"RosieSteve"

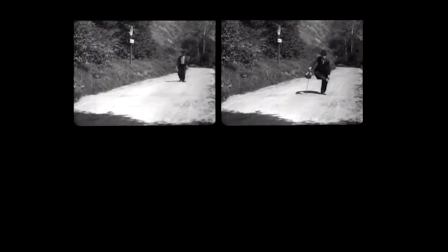There is a tendency among the casual moviegoer to think of film as a purely visual medium. Even the use of the term viewer attests to this.
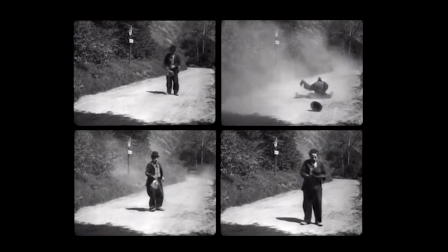However, it quickly becomes clear that music plays a far more important role in film.
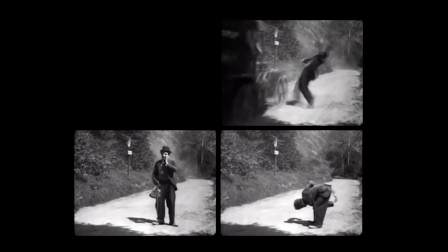Even in the era of so-called silent films, the idea that films are actually silent is not strictly true.
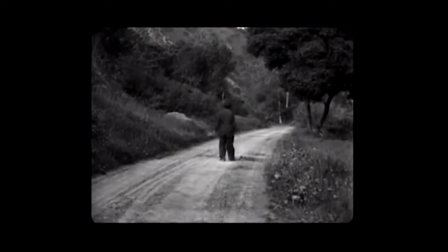There was always music playing in the theatre which served as an auditory accompaniment to the film, helping to convey humour or tension or any number of emotions.
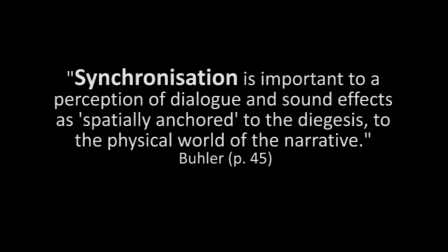Synchronisation, or Mickey Mousing, which recalls the music of cartoons, can most effectively be seen in Steiner's score for Mildred Pierce.
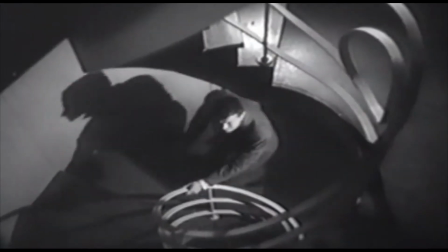In this scene, Wally, essentially a comic character, has been trapped by Mildred in the beach house, and he looks a bit of a fool as he crashes about the house trying to find a way out,
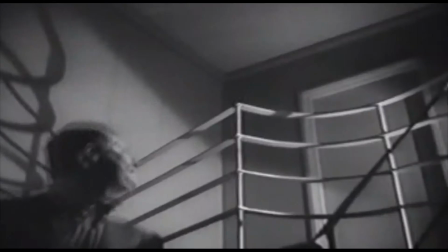an effect
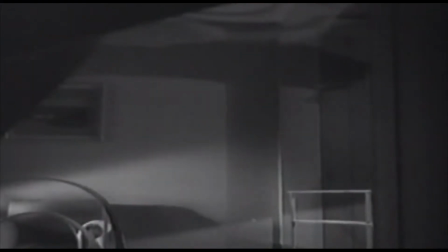that is reinforced by an uncannily close synchronisation of image and music.
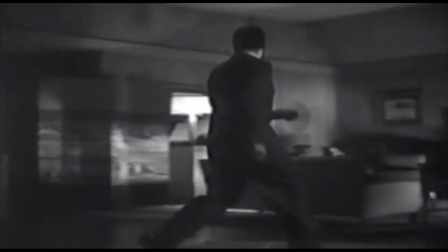Steiner actually wrote detailed descriptions of the action into every bar of his musical sketch.
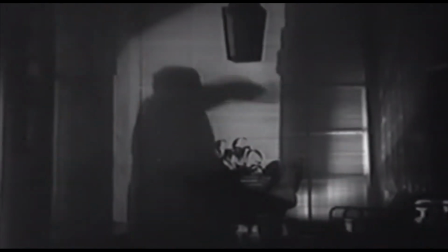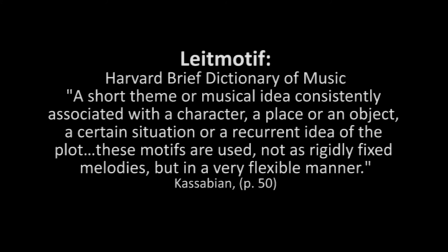Leitmotif, in terms of scoring, is used to introduce and then further remind the viewer about a particular character or scene.
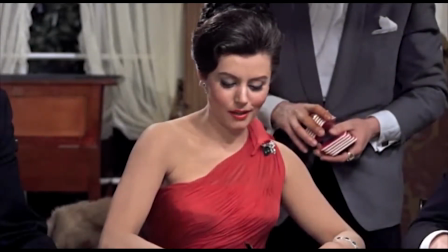This can be seen clearly in the James Bond franchise.
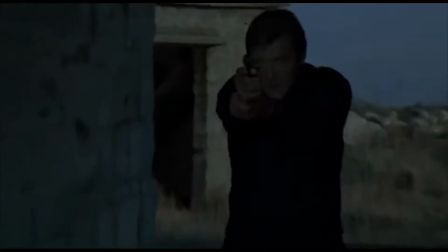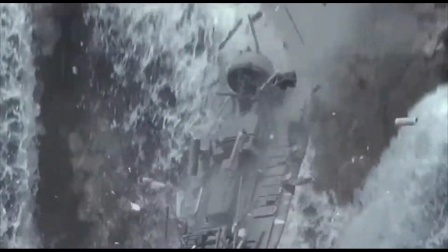Whenever this particular piece of music is heard, the audience is reminded that James is about to do something spectacular.
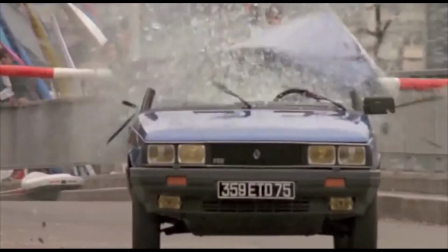In films such as Pulp Fiction, characters are not represented by singular leitmotifs. Instead, it is the style of the popular songs that signifies leitmotifs.
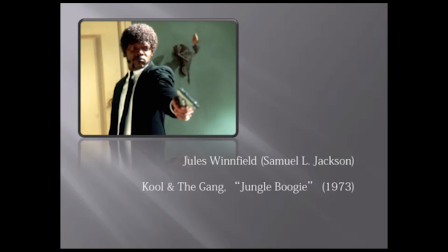Jules' characters are signified by Jungle Boogie , Vincent's character by Mizzaloo ,
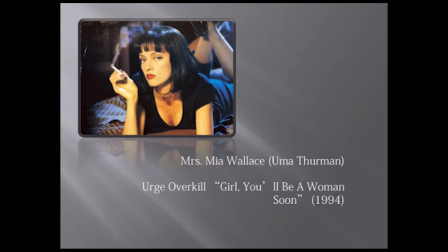and Mia's character by Girl You'll Be A Woman Soon, which is eerie, soulful and slightly disturbing.
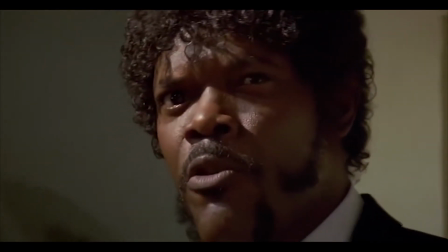My name's Pitt, and I won't strike!
This use of popular music instead of scoring still serves to point out their character, and indeed race to the audience.
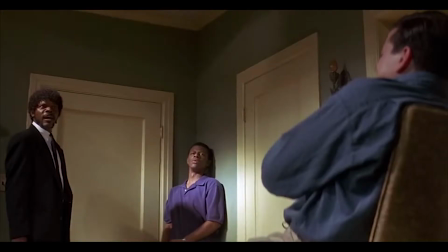To poison and destroy my brother and you will know my name is the law
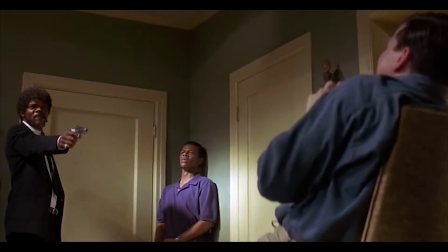When I lay my vengeance upon
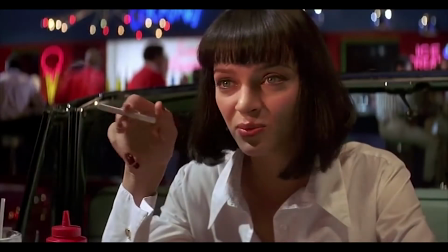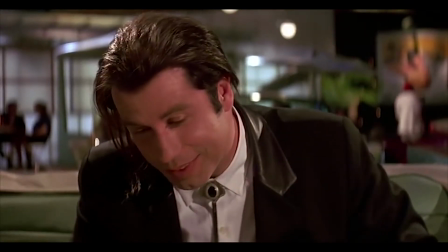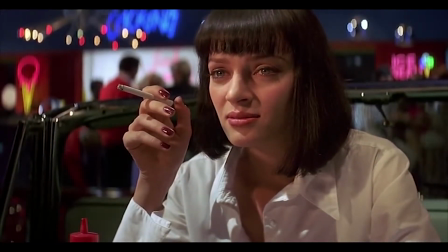And and nothing that's it
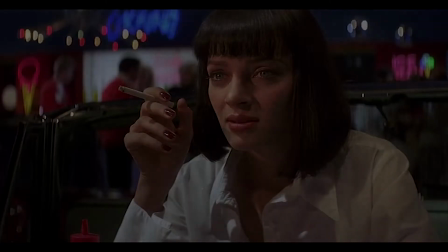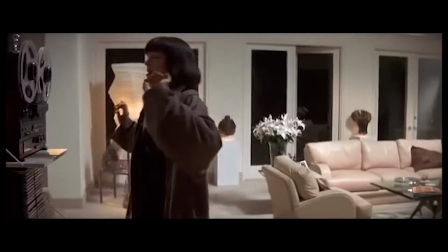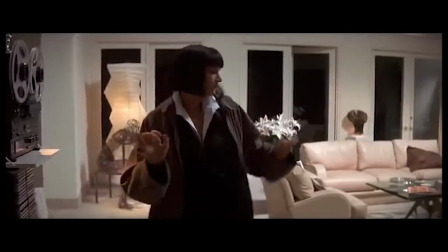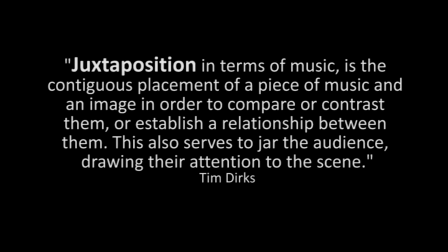Jocketer position in terms of music is the contiguous placement of a piece of music and an image in order to compare and contrast or establish a relationship between them.
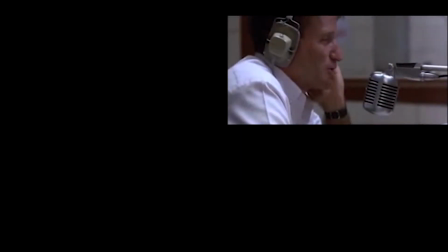Special song going after you, right now.
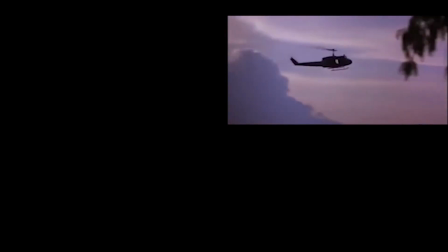This also serves to jar the audience, drawing their attention to the scene, as exemplified in films such as Good Morning Vietnam,
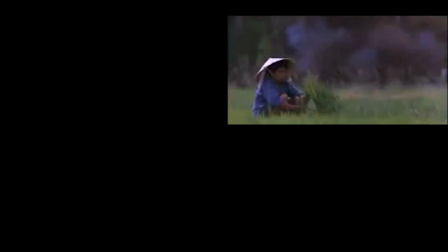in which What A Wonderful World plays over scenes of death, destruction and war.
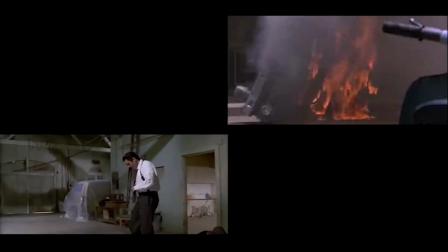Reservoir Dogs, in which Stuck in the Middle with You, a bubblegum 70s pop song, plays over a graphic torture scene.
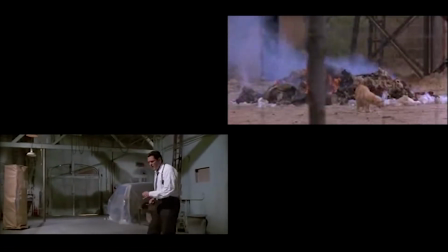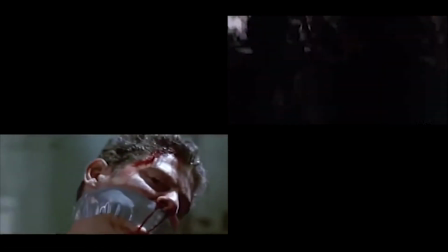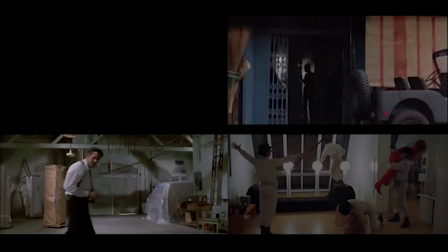A Clockwork Orange, in which we hear Singing in the Rain during an horrific rape scene.
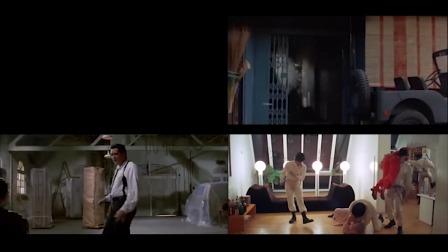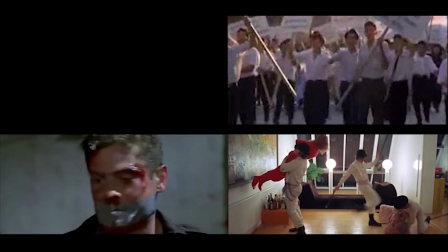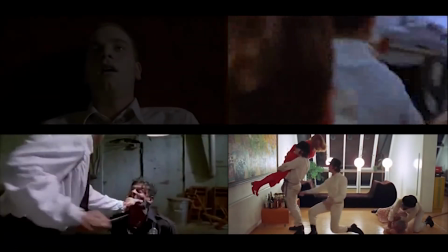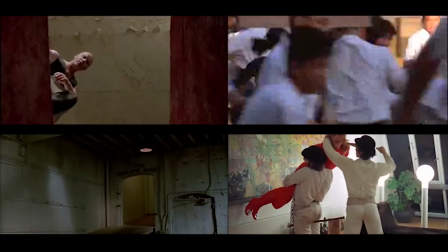And finally Trainspotting, when Perfect Day plays over an overdose scene.
Perhaps Sarah would leave me to go for a taxi.